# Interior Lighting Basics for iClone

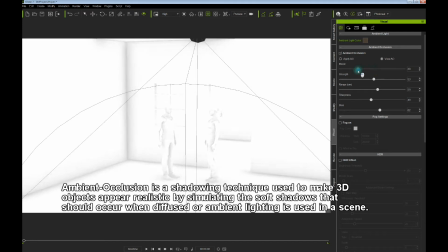(16:34)
You can see the overall effect by turning on viewing ambient occlusion,
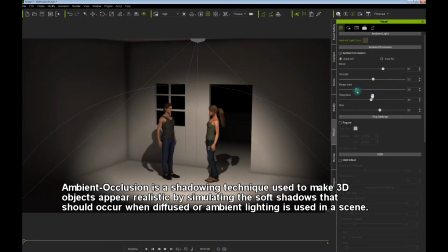(16:42)
and then go back. So use it sparingly, once again, just depending on the scene,
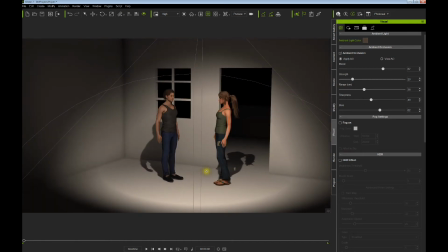(16:51)
but it can also affect the overall look of mimicking a shadow, mimicking a shaded area.
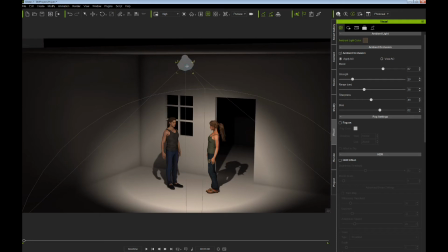(17:02)
Let's play with our key light a little more, and let's change where it is.
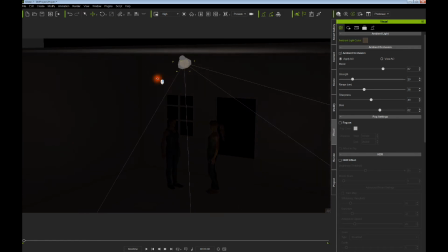(17:07)
Let's rotate it and stick it outside
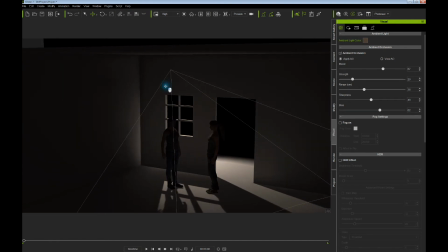(17:13)
and create a light coming through the window effect, like so.
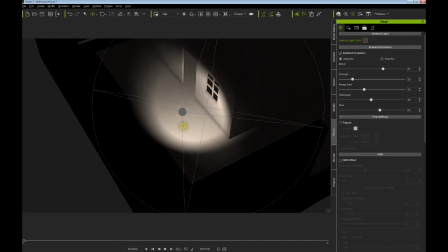Adjust its position a bit there.
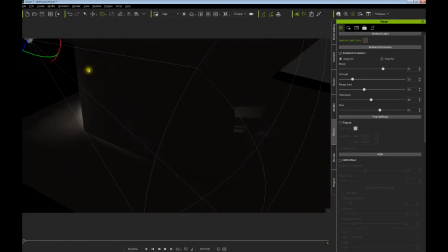(17:37)
Okay.
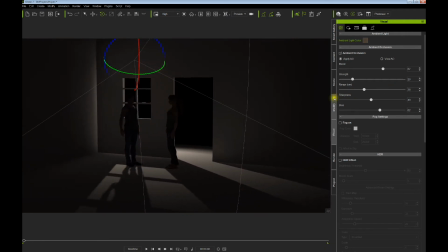(17:42)
And once again, let's adjust the range.
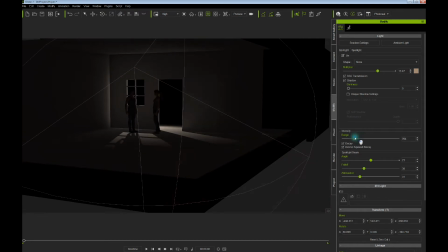(17:50)
And notice, create those shadows, and
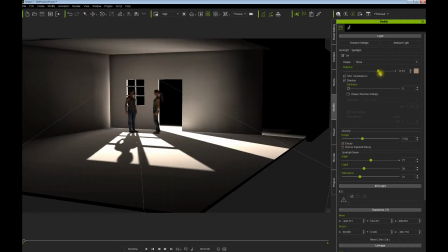(17:57)
once again, if you don't get enough punch, then you can turn off
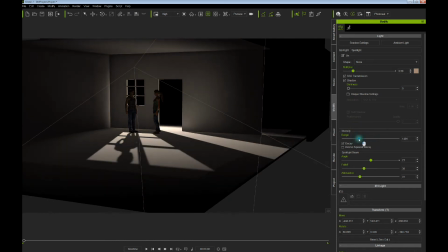(18:03)
inverse square and create a lot of punch.
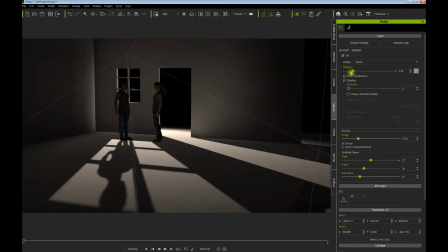(18:08)
Now, if this was moonlight, potentially in a night scene, like it's kind of turning out to be, obviously we might want to make it a little bluer
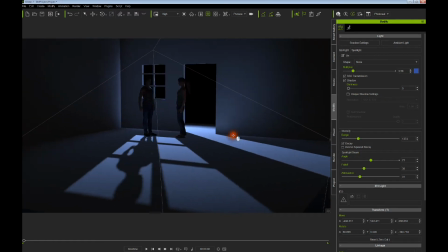(18:19)
and create blue effect, coloring the light there.
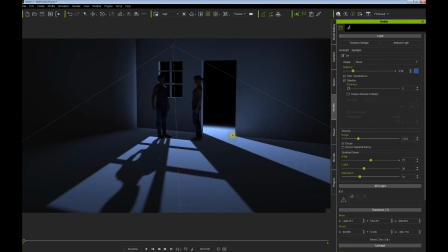(18:26)
Gives us a whole nother effect. And
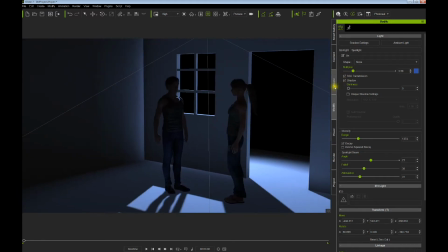(18:33)
let's turn off.
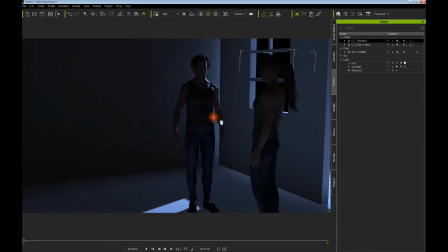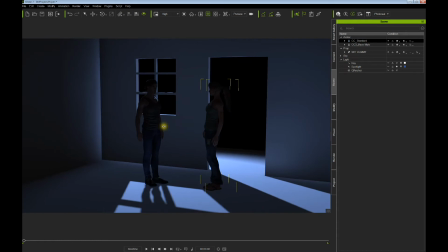(18:42)
Now, also, of course, notice we're getting glows around here, and we want to try to figure out how to mitigate and lessen that particular effect.
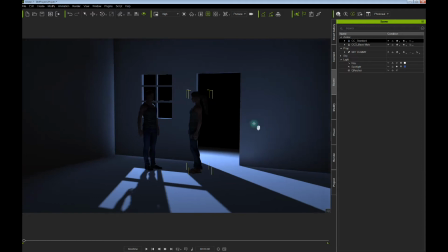(18:54)
A lot of things go into play when we're working with that.
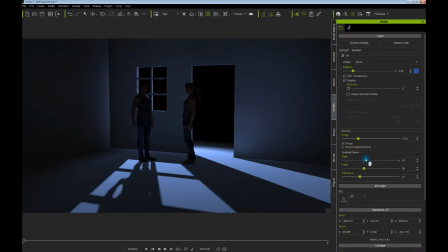(18:59)
We'll make sure our light's turned on. Obviously, adjusting the angle can help. All these things go into play
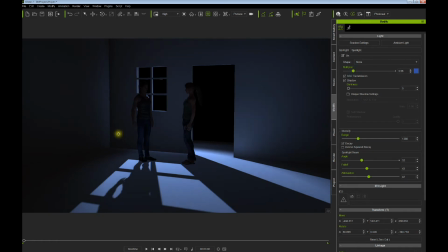(19:18)
as to how much that, and part of our global illumination capability is the fact that we have bounce capability.
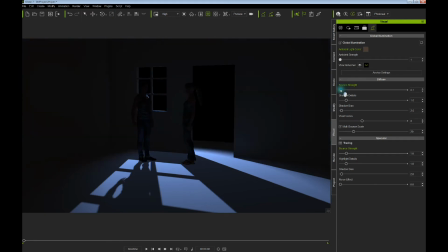(19:28)
And notice by turning up bounce, we can really emphasize that, which is possibly not a good thing. So we want to use the bounce capability sparingly, and we want to work with all the other
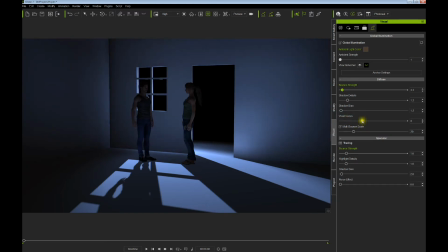(19:43)
adjustments and see how we can once again mitigate some of that leakage, I guess it would be called, or bounce effect.
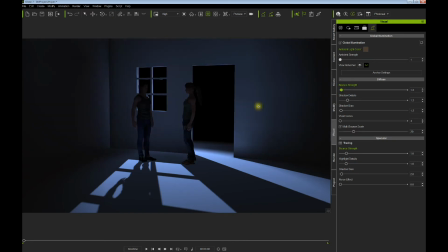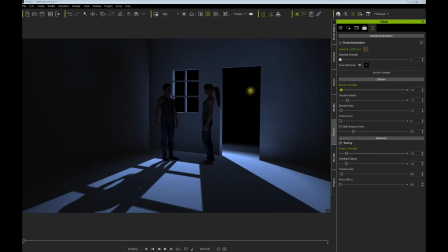(19:59)
So basically you want some bounce. You just don't want it to be predominant and too obvious and kill the effect that you're going for sure.
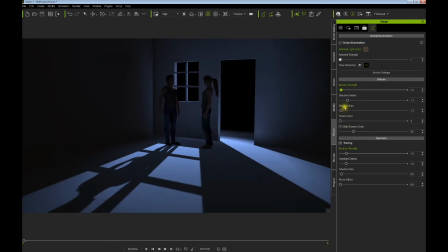(20:10)
But it's just going to take a lot of playing around with the settings and getting them to look like you want them to look.
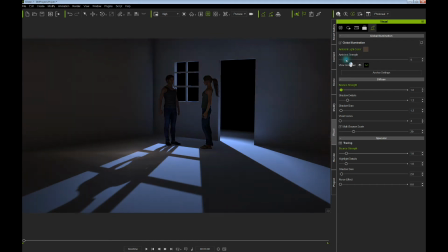(20:19)
Obviously, once again, you can bring up the overall look and ambient settings, but I like to ease that out and don't like to use a lot of that.